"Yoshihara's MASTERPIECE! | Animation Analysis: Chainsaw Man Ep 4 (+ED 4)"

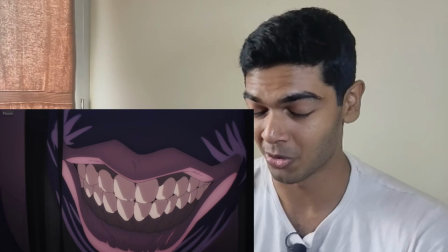That's all you have and they're still conveying all the emotions of the leech devil through that one visible object again this close-up is just so good
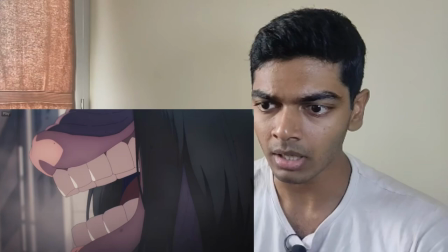i mean it's disgusting which is why which is what it's trying to be which is why it's good now we get to yen yen this is
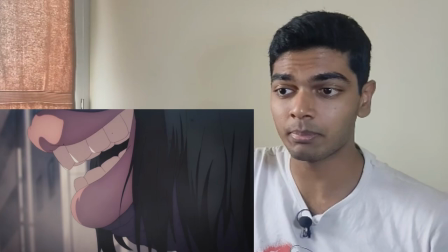easily yen yen's best work ever and every time yen yen animates it brings a tear to my eye yen yen is a youtube on style animator i've seen
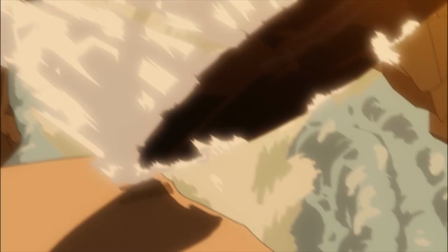him grow through the years i've been following him since 2015 he worked in um black clover i think that was his first work which put
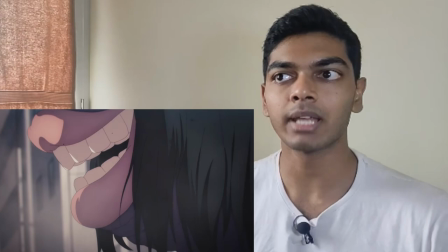him in the map he became like a pretty well-known name after his work in tact of destiny When Taktop released,
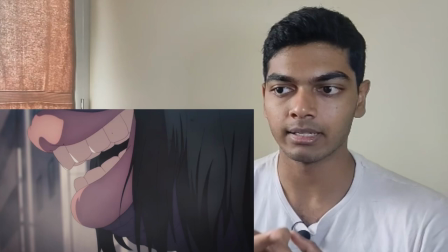it had a lot of hype surrounding it because it's Madhouse X Mappa and thankfully Yen animated in episode
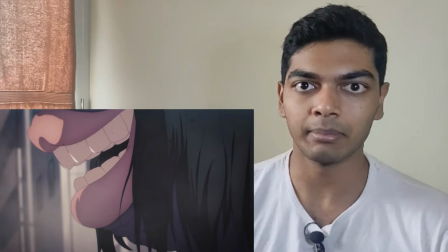3 where the hype was up there and he animated the best sequences of
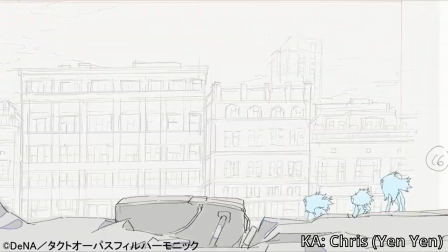episode 3. He perfectly blends old school Nakamura, the tight choreography sequences with new Nakamura's bombastic sequences.
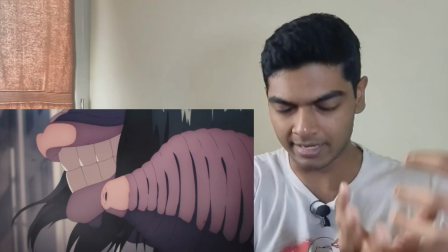First he shows like there's something concentrating in the tentacle and then that tentacle just shoots forward.
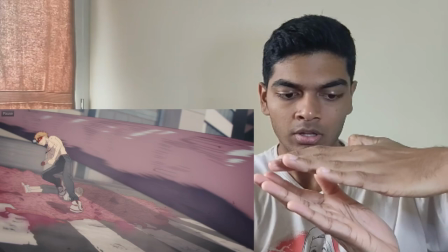Boom. And when it shoots forward,
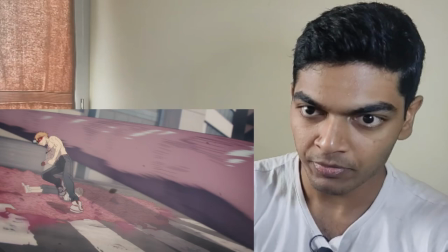it's thin so all that concentrated whatever it was muscles you could say it's just shooting forward and it's not just like denji's dodging it
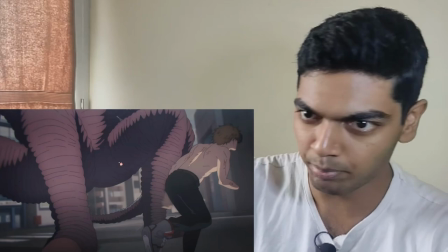and then just moving forward he's just this cool little turning scene and then runs around the devil beautiful background animation with the devil being
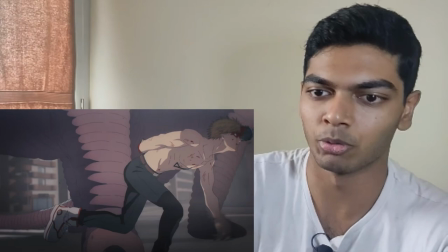in the background here again so much of this reminds me of levi versus beast titan um but i mean that's just because levi versus beast titan was one of the
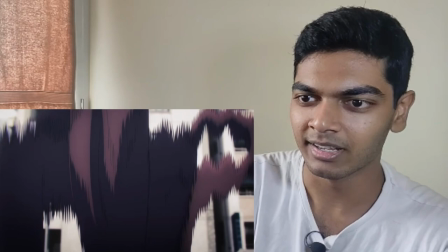most iconic pieces of anime right boom so awesome look at how distorted the tentacle is i'm just gonna call it tentacles by the
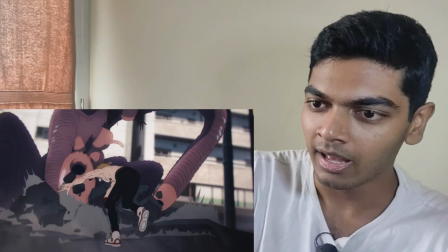way i don't i hope that's fine and then denji steps on
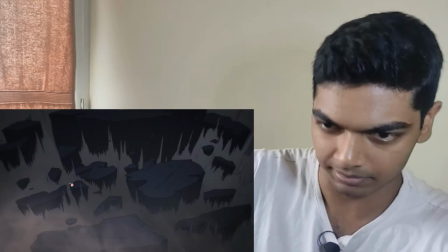a piece of the rubble as the rubble explodes and some really cool spiky yutupon inspired
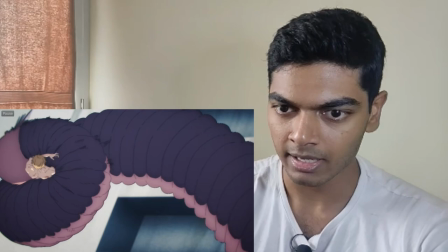smears and the way he tumbles in the air just looks so natural and
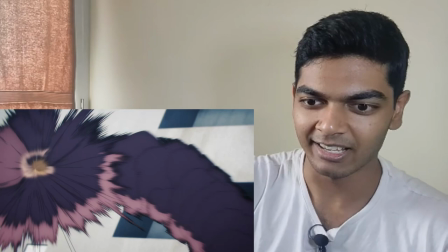then the tentacle grabs him again and again the to emphasize that dengy is being grabbed tightly here look at that look at those that smeared shot there
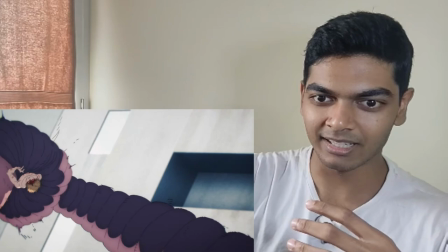just contracting in and then the knot gets way tighter after that
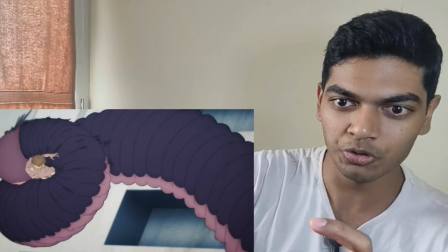smear like here the knot looks pretty loose and then it contracts look
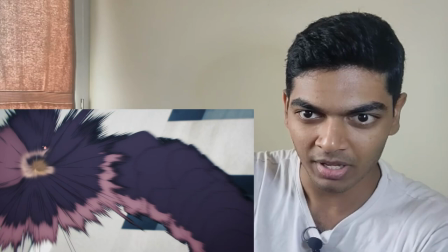at how the pulse look at the pulse motion right the shock of that contraction
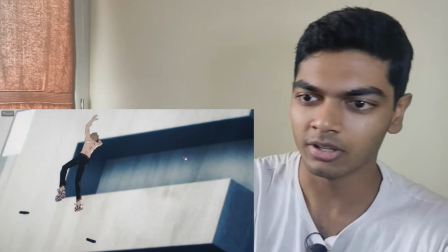just moves through the tentacle it's so well done going very out of model here again
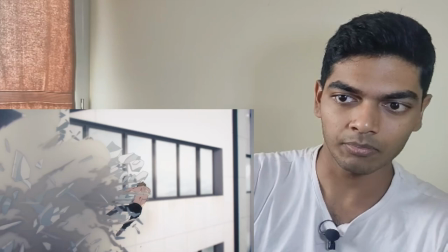fantastically mixed with the art direction here like these this is not the background is not animated by Yen.
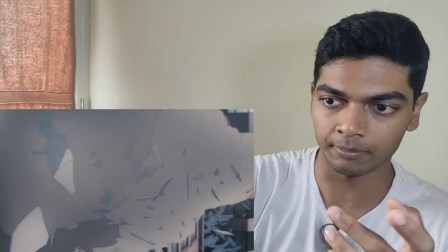But here, once he hits it, all that debris is animated by Yen.
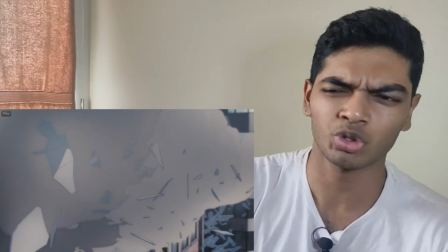So good coordination between the art directors and the animator just make the scene look as harmonious as possible.
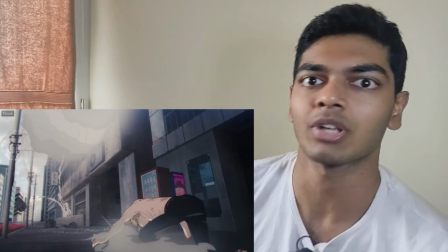Again, I love the shot so much. It's so well choreographed.
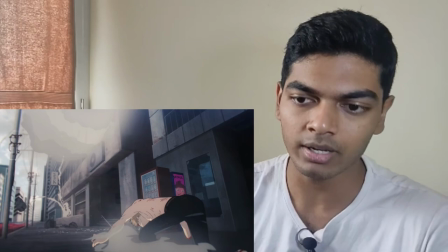And the reason I say I like this more than Watanabe's cut is because I like weighty animation more than Watanabe's really floaty kind of animation.
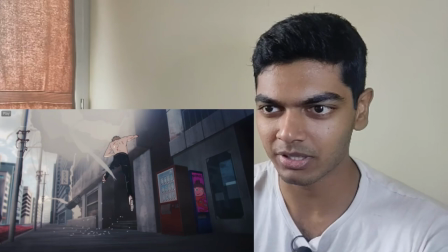And Yen's emphasis on weight is really well done here.
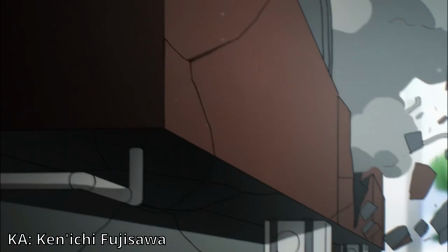And yeah, i also think this sequence in particular was inspired by henichi fujiwasa's one punch man sequence in episode one and again this is what i was talking
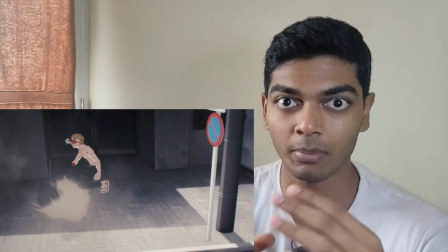about yu dupon's camera movement you see here like denji is part of the frame he's the main component of the sequence of the shot but
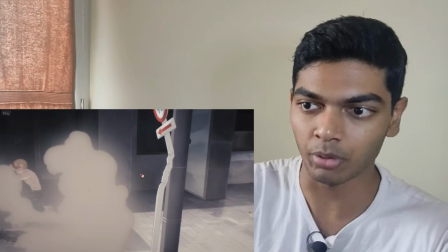that's not where the movement is happening the movement is happening as the rocks are hitting the signpost and so the camera shifts to the
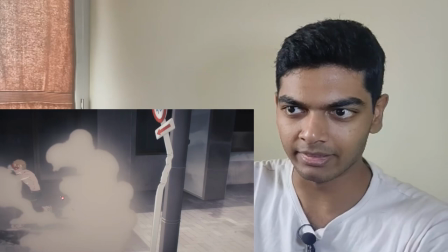signpost and you can clearly tell what's being thrown to like first there's a rock a rock that bounces into the stop sign and that gets blown away and then
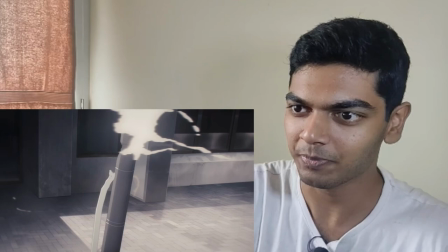another fucking sign thrown at the sign so maybe Dio is here as well and beautiful smoke animation I love the way the
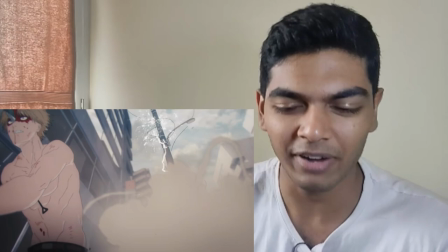environment plays a role in the fights I always love an environment play a role in fight which is something that's kind of missing from demon slayer fights which is why I
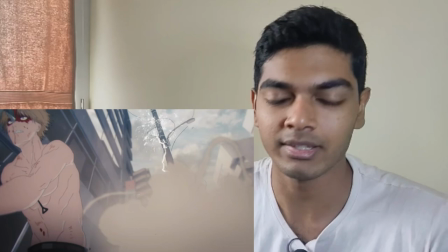say that the demon slayer fights are not all that well written like Rengoku versus akaza could have looked so much better if like they were blown inside
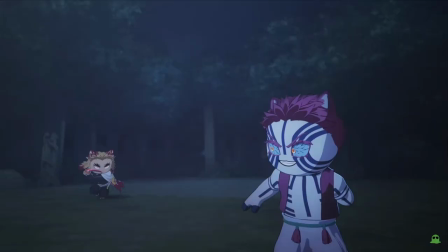the train and they fought inside the train or something like that in fact there's a youtube channel that does cat animations in 3d fucking fantastic channel
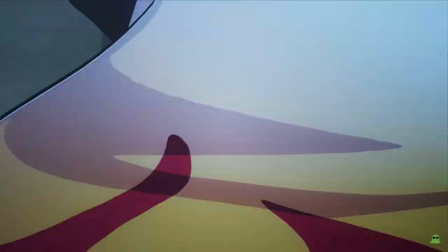you should check it out like this is one of the best animation channels on youtube and their version of rengoku's akaza had better utilization of
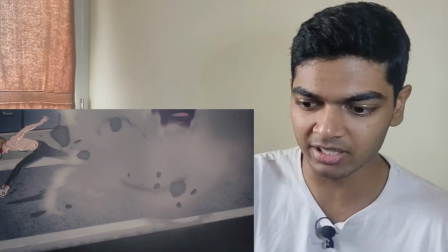the environment than the actual version and i love this run cycle so good he's the way he's taking long strides i absolutely love it and it mixes so
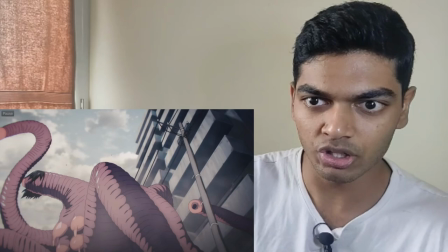well with the background as well again there's so much movement here so this cut is so fully animated there's stuff happening in the foreground like um the
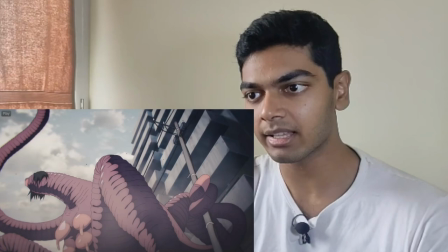tentacle that hit denji i mean attack denji that's finally coming up preparing for another attack while the tentacles at the back they're just grabbing a pole
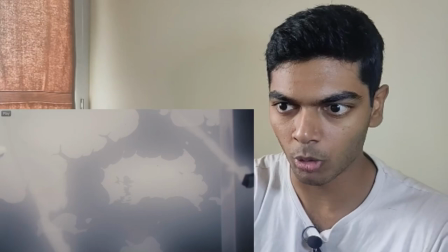and denji notices that and boom again some really good smoke animation and i love how denji dissipates into that smoke.
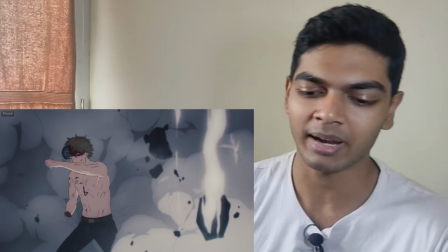That's the end of Yen-Yen's cut. So cool. I love it. And from one Utapon-inspired animator, it's just the next Utapon-inspired animator.
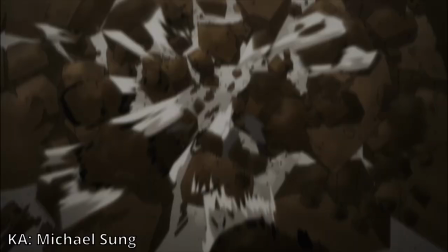This is by Mike Hillsong, who's another foreign animator. I broke down his sequence in My Hero Academius Movie 3.
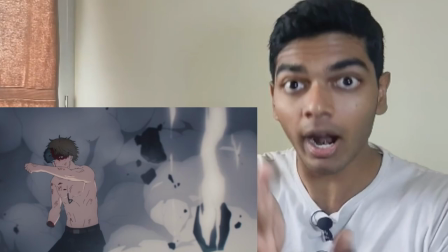And again, his style is so similar to Nakamura's style that even the people making the show, they realize that.
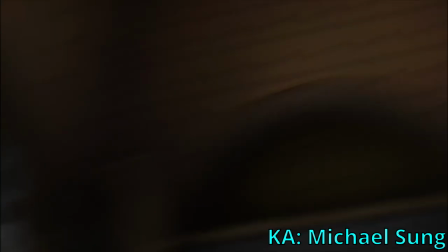There's no cut in between Utapon's cut ending and Mike Hillsong's cut beginning.
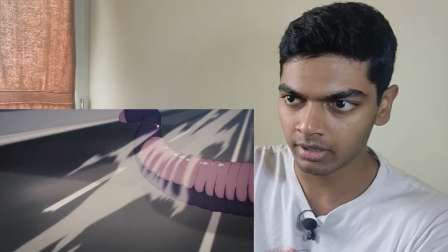And this shot is as Nakamura as a shot gets. At the start here, it's over here, and then you skip frames, and slowly moving forwards,
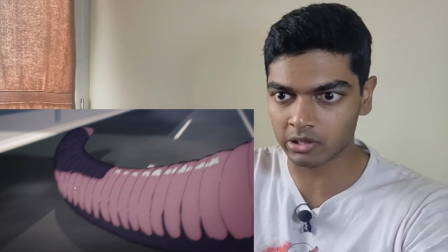and now it's, that's it, it's almost very close to the front of the screen now.
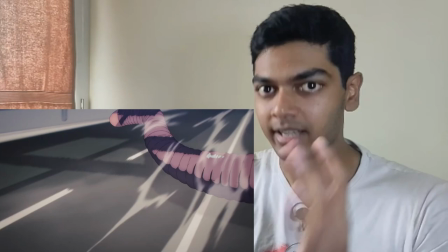Even though it's moving so slowly, the way you see it, you can tell, right, even if you don't understand animation techniques at all,
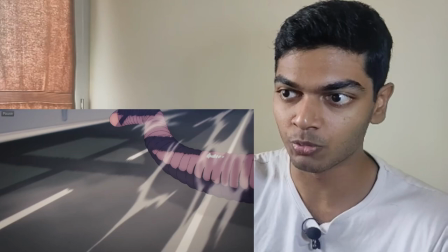you're able to tell that this tentacle is moving very fast. Not because of the foreground movement, but because of the background movement.
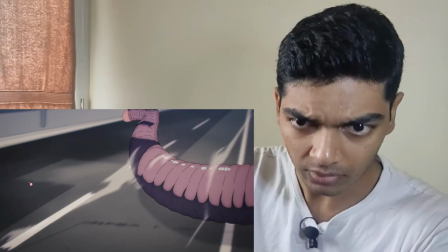This wind animation that's whooshing on the tentacle, and the background animation,
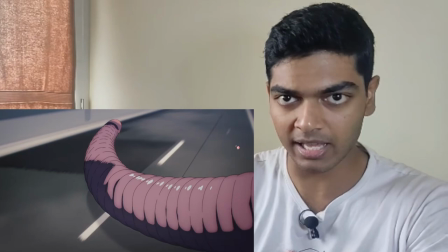with again spiky utapon style smears again and the tentacle looks like it's moving fast because of
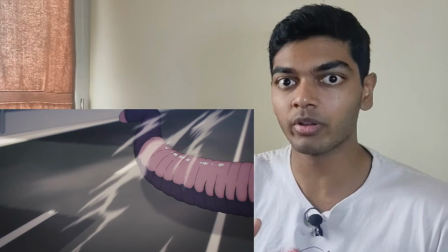the way the background is moving fast it's it's a relative momentum the tentacle is moving very fast relative to the background because the background is
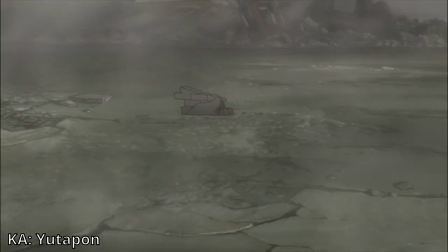moving very fast backwards which means the tentacle must be moving very fast forwards again a technique that was highly
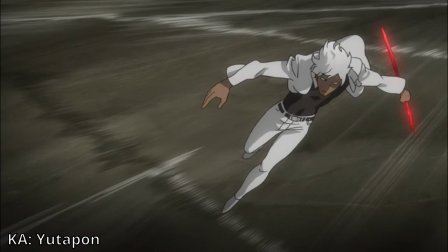popularized by yutaka nakamura again here the character looks like he's moving very very fast even though he's not moving all that fast across the screen.
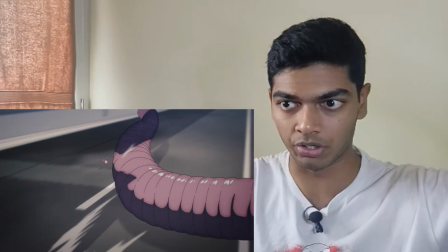The wind animation is also done. The background is also very well animated and the shadows of all the structures because there are buildings there.
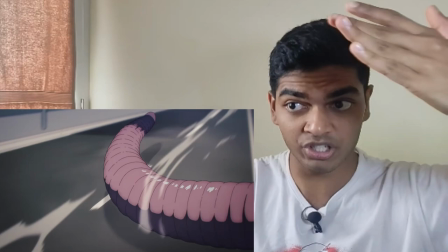All those structures you can't see those buildings but their shadows are still animated on the background as part of the background animation which is very fantastic work by Michael Sung here.